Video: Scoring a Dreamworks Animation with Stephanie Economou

So let's isolate some of John's electric guitar, rubber bridge guitar, 12 string guitar stems here so we can kind of hear them on their own.
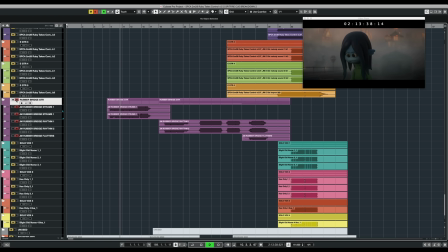So that's what he played in the room for you and you can hear how I have made it louder so that it's a little bit more present but really having that tactile sort of sensitivity to how quiet the instrument is I love that you can hear the characteristics of it.
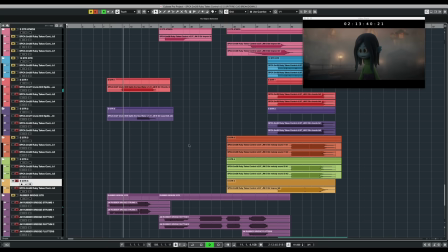So these are with his guitars as well the electric guitars in here.
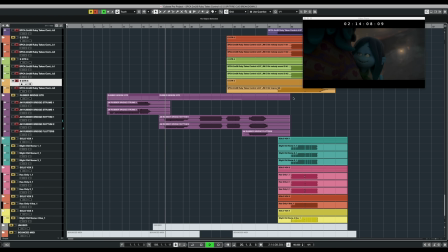Then the next section which was also a bit of a lo-fi I feel you can really just hear those slow rakes and plucks.
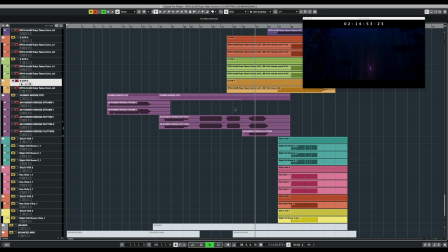And then as we get later into the cue, when she dives underwater, he did this great little fluttering,
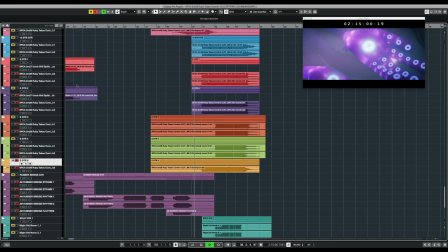which again, it's just all about creating this texture, creating this level of immersion.
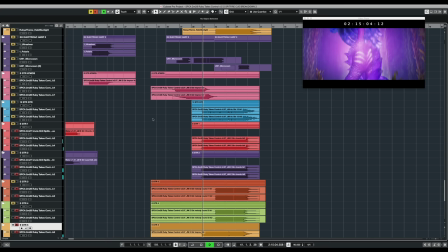And then here are some of his others on the leads.
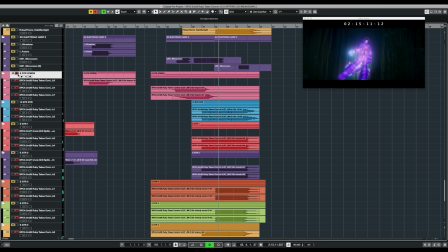Bright 12-string rakes. And then some atmospheres in there as well.
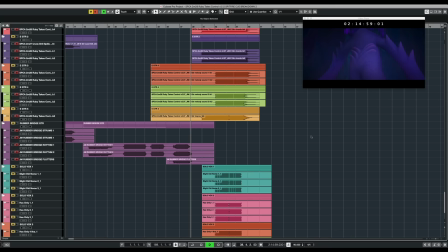It's the sense of being very washy. And then he's doubling on the melody, but because as you saw, the melody is being doubled on so many other synths and harp and vocals, it's kind of just one piece of the puzzle.
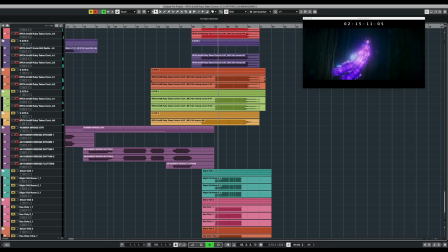Right, so it seems, it sounds a little rinky dinky, but that's very intentional because I needed something that was very articulated to come out in the mix when it's so full and thick. So that brightness and that sort of nasal tone that doesn't have a lot of sustain, it helps punctuate the melody.
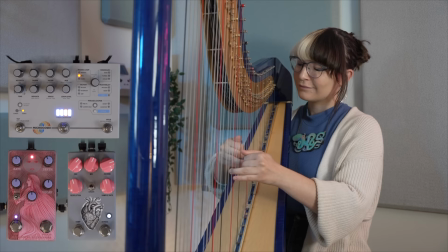So in addition to John's guitars, I wanted to show you a little bit of Emily Hopkins, who is this brilliant electroacoustic harpist. She recorded a bunch on this cue and the rest of the score as well. So I wanted to just isolate how wonderful she is, not just as a performer, not just her musicianship, but just her and her partner, Russ, how they curated these sounds with a bunch of effects pedals. So here are some of the things that she recorded.
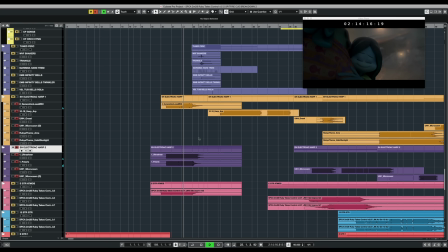So this is the variation on Ruby's theme. Using some of those Chase Bliss pedals that John was also using, the Generation Loss, which is sort of just, it degrades the sound, it makes it feel like it's being run through tape. This very fast arpeggiated thing for Ruby's run, it just adds this sense of energy. And then let's take a listen to these, creating the underwater atmosphere. So Emily ran her harp through the microcosm, which is this brilliant granular looper, and it really kind of unlocked the sound of the score. It just sounds like very unpredictable, very organic, very bubbly. So having those textures in here with all of those other layers of the cue that you've already heard, it
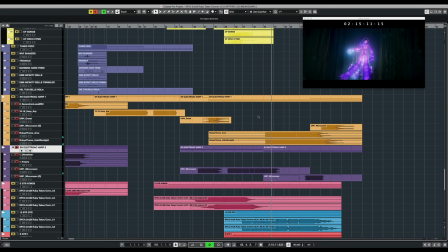just gave it something that was so special, it unlocked something. This is her doubling Ruby's theme. Right, so it's not traditional, it's not a traditional harp, and I think so much of those colors and those timbres and the way that it interacts with John's guitars and the orchestra, all of that, it just exists in a different space, like a unique space, and that's really what I wanted for Ruby.
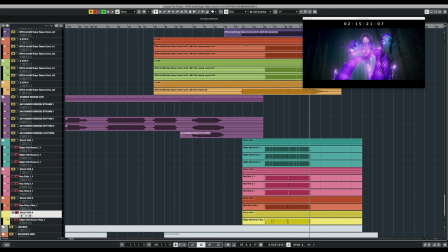While we're here, I just want to point out Ari Mason, who did the vocals on here, she sang on Ruby's theme at the end here and sings throughout the entire score.